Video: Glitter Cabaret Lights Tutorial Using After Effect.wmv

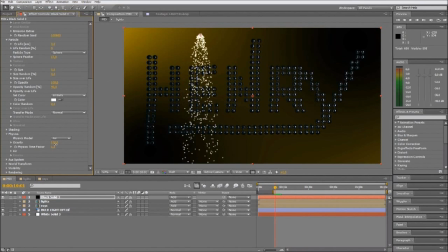20:31 We turn it to 110. Let's see from the beginning. It starts to look really good, but still the particles spread too much.
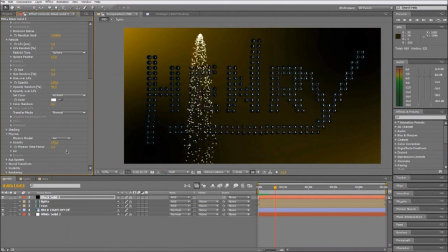20:53 We want to make it look like it's a more regular form. We change velocity, we turn it down. That's it.
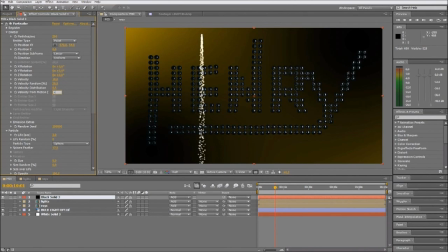21:13 Velocity 10. We make the life a little bit longer, 4 seconds. We change the random life so they will disappear not exactly in the same way.
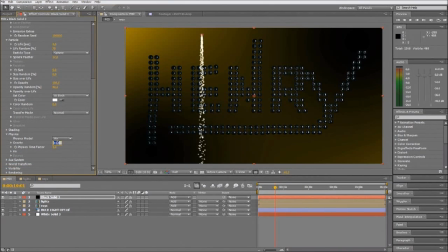21:31 And then gravity a little bit slower. Now it starts to look really like we want to. A little bit slow maybe now.
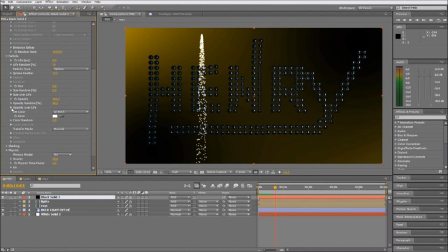21:49 Change physics to 2. This speed up the sparks,
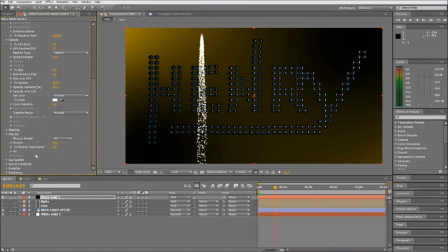22:07 and we change the air spin amplitude to 40. We make it more regular. Now you see that it's a ray that going straight down. Now it's a lot like we want to see it.
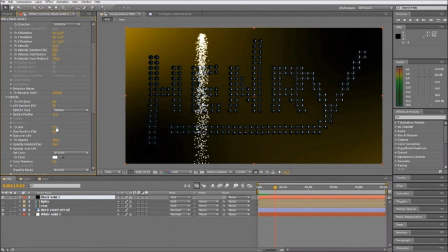22:27 Maybe the size a little bit down, adjust this random size so it will look a little bit different. The opacity down, and more random to the opacity. So you have more texture, different texture.
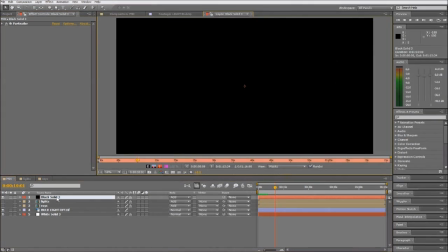22:52 Okay, so now we're done with this part. It looks really fine.
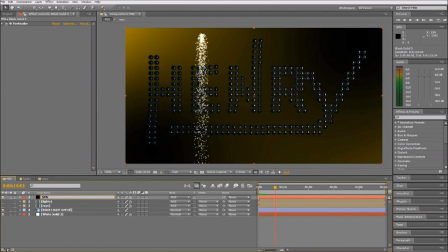22:58 And we're gonna put it spark center. It would be the center.
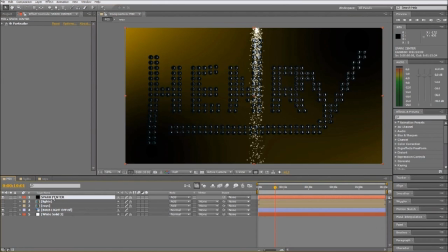23:12 We put it in the right place, right here in the center. And then we're gonna add a glow.
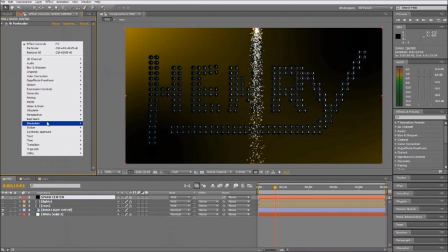23:22 Let me see.
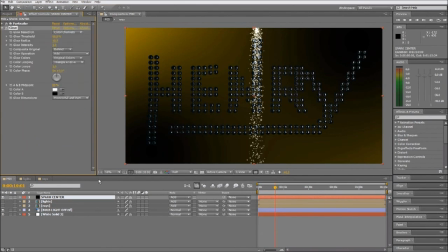Turn up the glow radius and the intensity. 17.
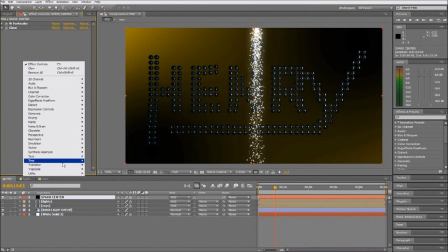23:36 That's it. And then a tint again.
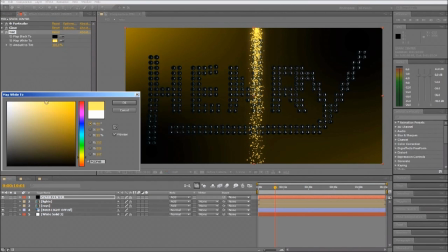23:44 Make it like some yellow.
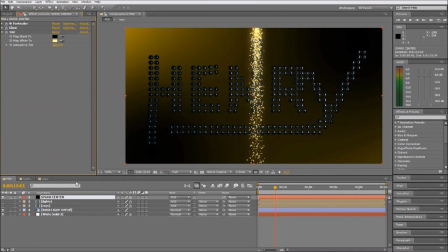23:48 More brighter than the letters because it's the way that you see it in the front. And now we duplicate it. In add mode, a lot of times duplicate the layers works really fine.
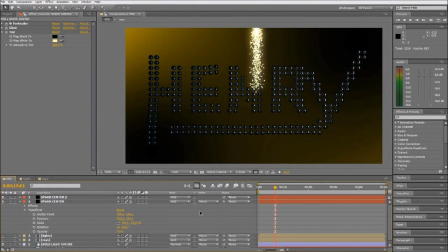24:06 Now see the effect. Looks really good. So I think we are done with this part, and we can start making another
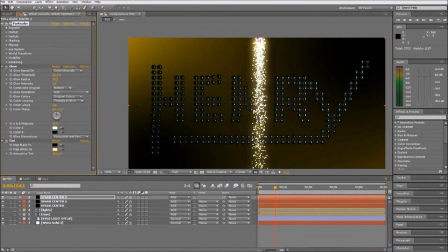24:23 sparks on the left. We will move it here,
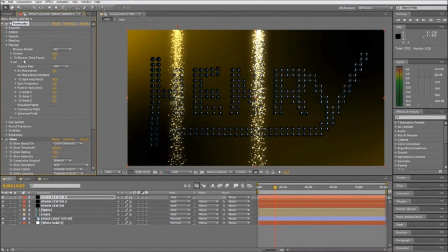24:31 and then we change a little bit the parameters to don't look exactly the same as the other ray.
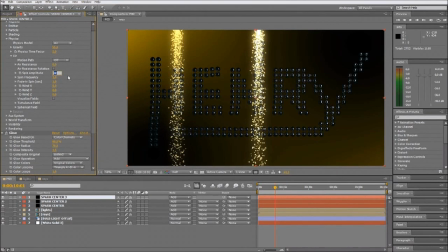24:39 Change gravity to 55 and the spin amplitude to 35, so it looks a little bit different. It doesn't matter that look similar, but not exactly the same, just a little bit different.
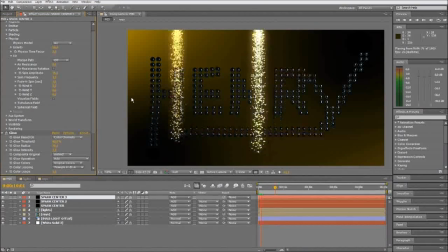24:55 We have to think also that these rays will be on screen for maybe 3 seconds, so it's not that important that they don't have to look very different, just a little bit.
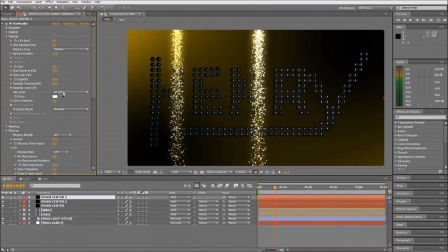25:13 And maybe we change another parameter, the random live, so that works well. We duplicate this layer again, put it left,
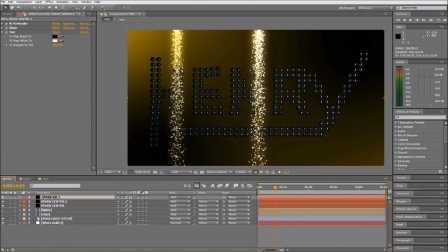and we duplicate as I said, and then turn down the opacity to look just like the other.
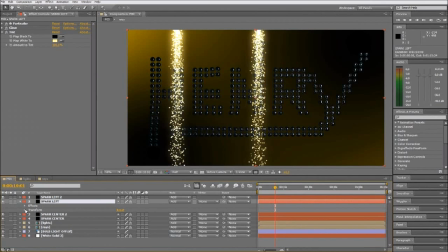25:50 Put it 70. Okay. And we're gonna make the last ray on the right,
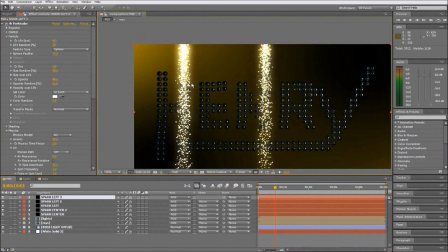26:06 so duplicate again and move the emitter. That's it.
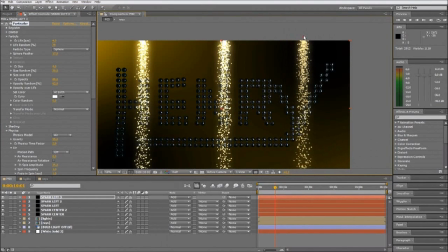26:15 I think this one can be exactly like the left one because,
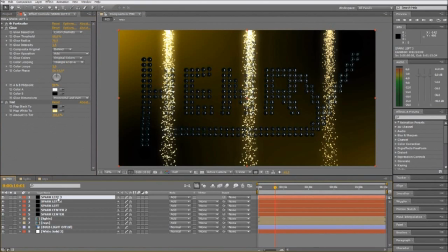26:21 as I said, they're just 3 seconds on screen, so you don't have time to see that they are exactly the same. The sensation is good, I think. The feeling that you get is good.
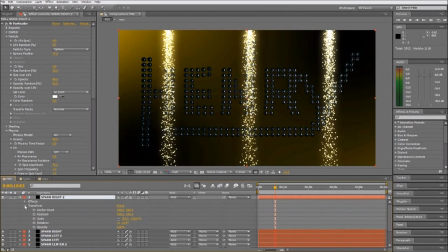26:38 Some Michael Jackson moment. Turn down the opacity again. And then we got this part. Let's see how the three all together look.
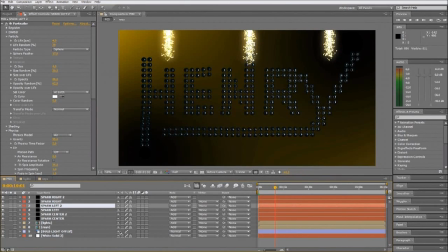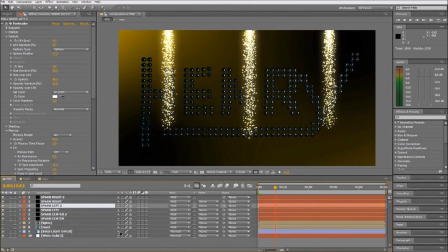This works just fine. I think it's a great look.
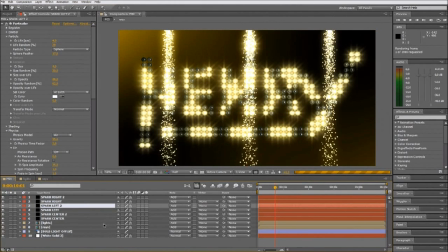27:10 And then we will see how it work with the basic lights, the Cabaret lights.
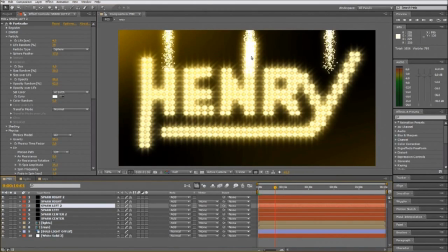27:18 As you can see in the add mode, it's very interesting the effect that you get when you mix different layers. It seems like it's really on fire.
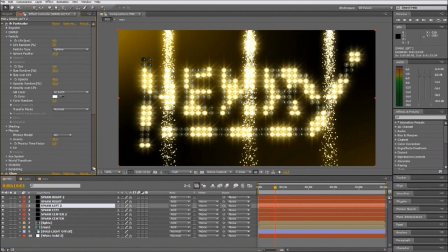Let's turn down a little bit this opacity because maybe it's a little bit too strong. 15 and then 50 again on the three rays.
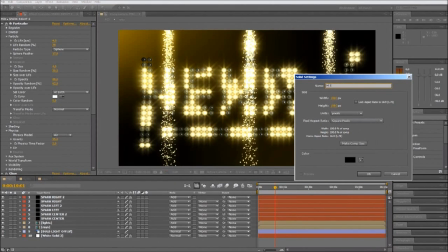27:53 Okay, so now we're done with this part and we're gonna start making the explosion.
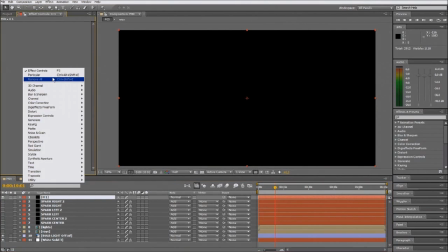28:00 We will use particle again. We turn off all the layers so we can work easier and faster.
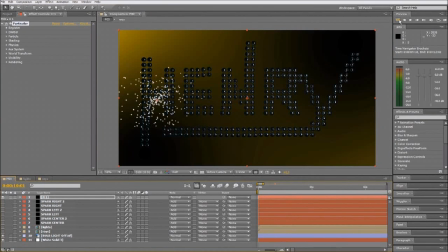28:07 We use particular again, and then we have to adjust the particles to the form of the letters. We change the emitter. It has to be an explosion, so we have 7,000 will be good.
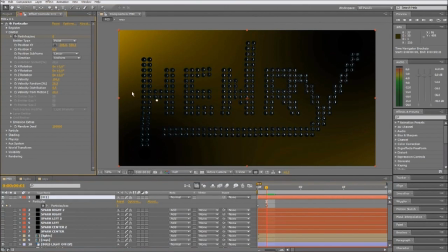28:26 Then move one frame forward and put it to 0 because we need to look like an explosion, so it's a lot of particles in the beginning and then they stop and just spread.